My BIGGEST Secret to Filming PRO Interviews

What's going on, guys? Welcome back to the channel. My name is Zarfati, and this is a channel that talks all about filmmaking.
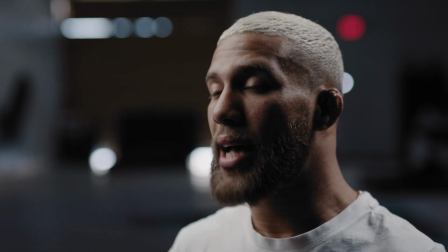And today we're going to be talking about this interview that I shot for my docu-series Law the Goat. Over the years, I've developed kind of a foolproof process to getting cinematic interviews in any location I'm in. And the reason I wanted to show you guys this particular interview today is because it was a pickup interview that was on a really tight deadline. I had no prep time, no location scouting, and on top of it, I was shooting all of this by myself with a very limited amount of gear. So this was as run and gun as it gets. And if you look at the interview, it still came out great. And it's because I follow these 5 steps to shooting every single interview. And I'm gonna go over every single one of them for you guys today.
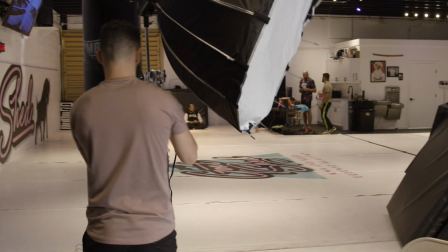And hopefully this helps you get cinematic interviews in any location with any size crew and any gear that you have.
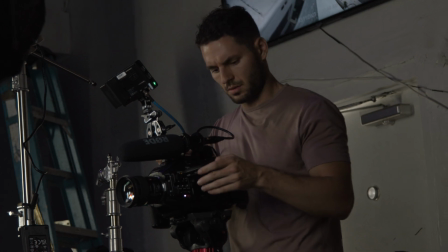So the first thing I do is I grab my camera and I start to frame different parts of the area to get an idea of where I want my interview location to be.
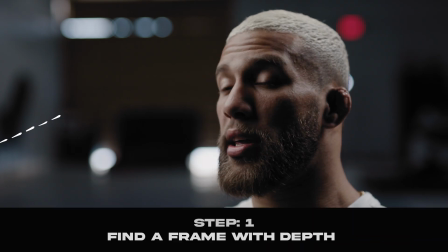Now, when I'm doing that, there are 2 things that I'm looking for. Number 1 is I'm looking for as much depth and separation from the background as possible, because that's always gonna tend to look better than if you were to just shoot something right up against the wall. The second thing that I'm looking for is a clean background, or at least a background that I could quickly manipulate things with. That means either moving some furniture around or adjusting some things to create symmetry in the shot and in the frame.
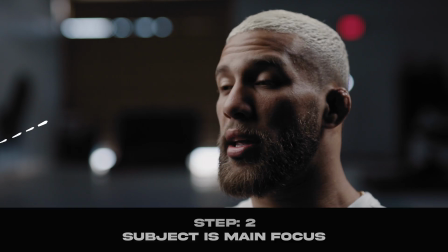And the goal here is to make sure that your subject is the main focus of the shot. There's not too much going on in the background, or the background isn't too distracting or too messy,
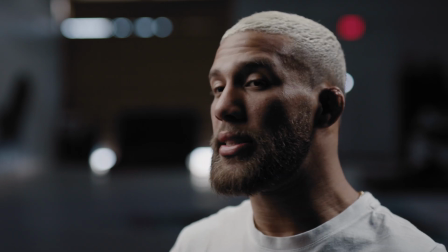so you have something clean and easy for the viewer to see and understand and digest while they're viewing this.
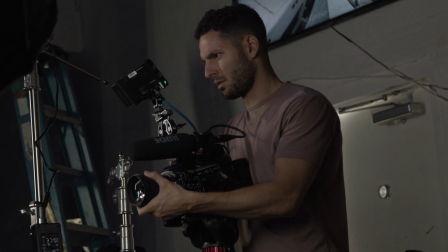Now, once I have my frame set and I have a good idea of where I want my interview to be, I set my camera on a tripod and I start to lock in on the angle. Now, I can't sit here and tell you what the best angle is for every single interview, because every interview is different. It really depends on the mood that you're trying to create. But in this particular interview, I was going for a more dramatic look because I only had one camera and a very limited amount of time. What I went with was the 3/4 camera angle, which is about 45 degrees away from the front of your subject's face.
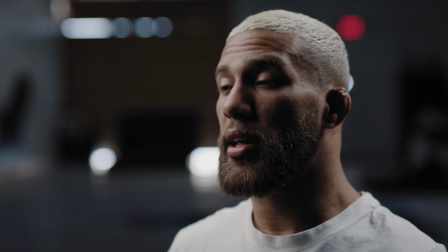And I usually find that this gives me that more cinematic, dramatic kind of look. Now, for you, this may or may not work.
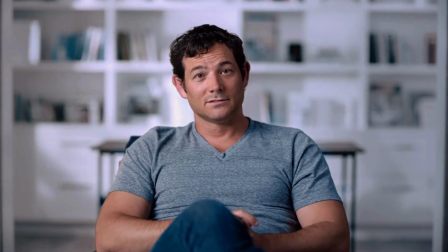Maybe you want something kind of head on, or maybe you want something a little like a profile shot. You know, it really depends creatively on you. But the idea is that you definitely want to play around with the angle or adjust your subject in the frame to find the angle that you're going for.
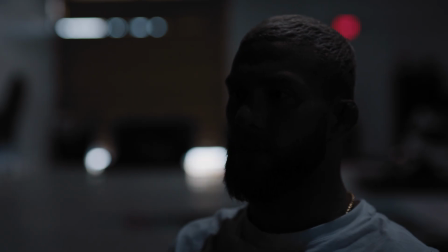After I have my subject properly placed in the frame, I start adding my lights.
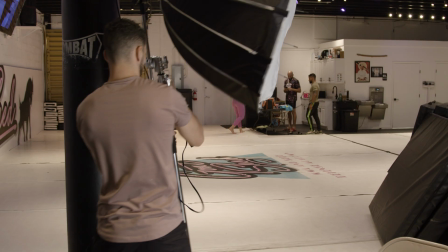Now, like I said, I shot this by myself and I had to move quickly, so I decided to only use 2 lights.
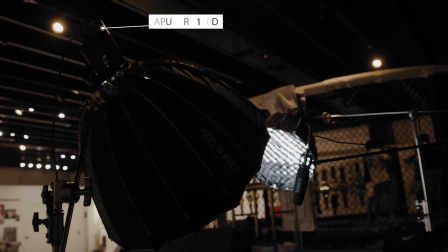And the 2 lights that I used were the Aperture 120D and the Field World 225D. And if you guys are loving this video so far, don't forget to like and subscribe to the channel if you haven't already. So I started with my key light, and pro tip, I always shoot on the dark side of my subject. And all this means is that I'm shooting on the opposite side of where my key light is. So because I have my camera placed on this side of my subject, I place my key light at a 45-degree angle on the far side of my subject. And this is what it looks like. Then I added my hair light just to help shape the shadows on his face and also pop him out a little bit from the background.
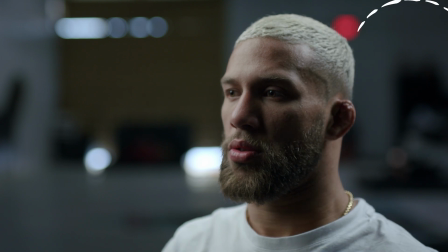And as you can see, the light hits the back of his head and this side of his shoulder over here. Even though this lighting was super simple, it looks great, and I really don't think that you guys need more than that to film professional interviews. In fact, these lights, including the softboxes, you could buy right now for less than $1,000. And that is one thing that I really want to be adamant about this channel. It's not about all the gear that you have, and it's not about all the different things that you have to spend money on.
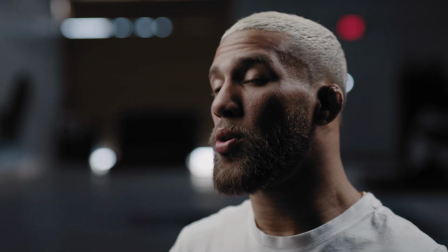It's about using what you have to the best of your ability. You can film really great interviews with very minimal gear and a very minimal crew.
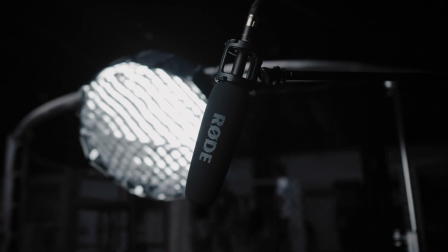In fact, you could do it completely by yourself. Now, for audio, I always record on 2 separate sources. I'll record a shotgun mic straight into my camera, and then I record a lav mic into a Zoom recorder.
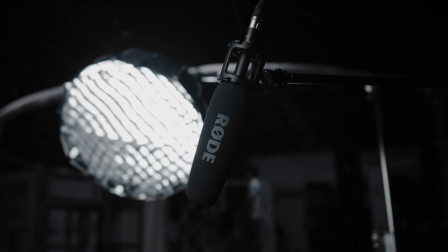That way I have 2 separate audio sources, just in case one is bad or one doesn't record or something messes up in one of them. I have another audio source that I can rely on.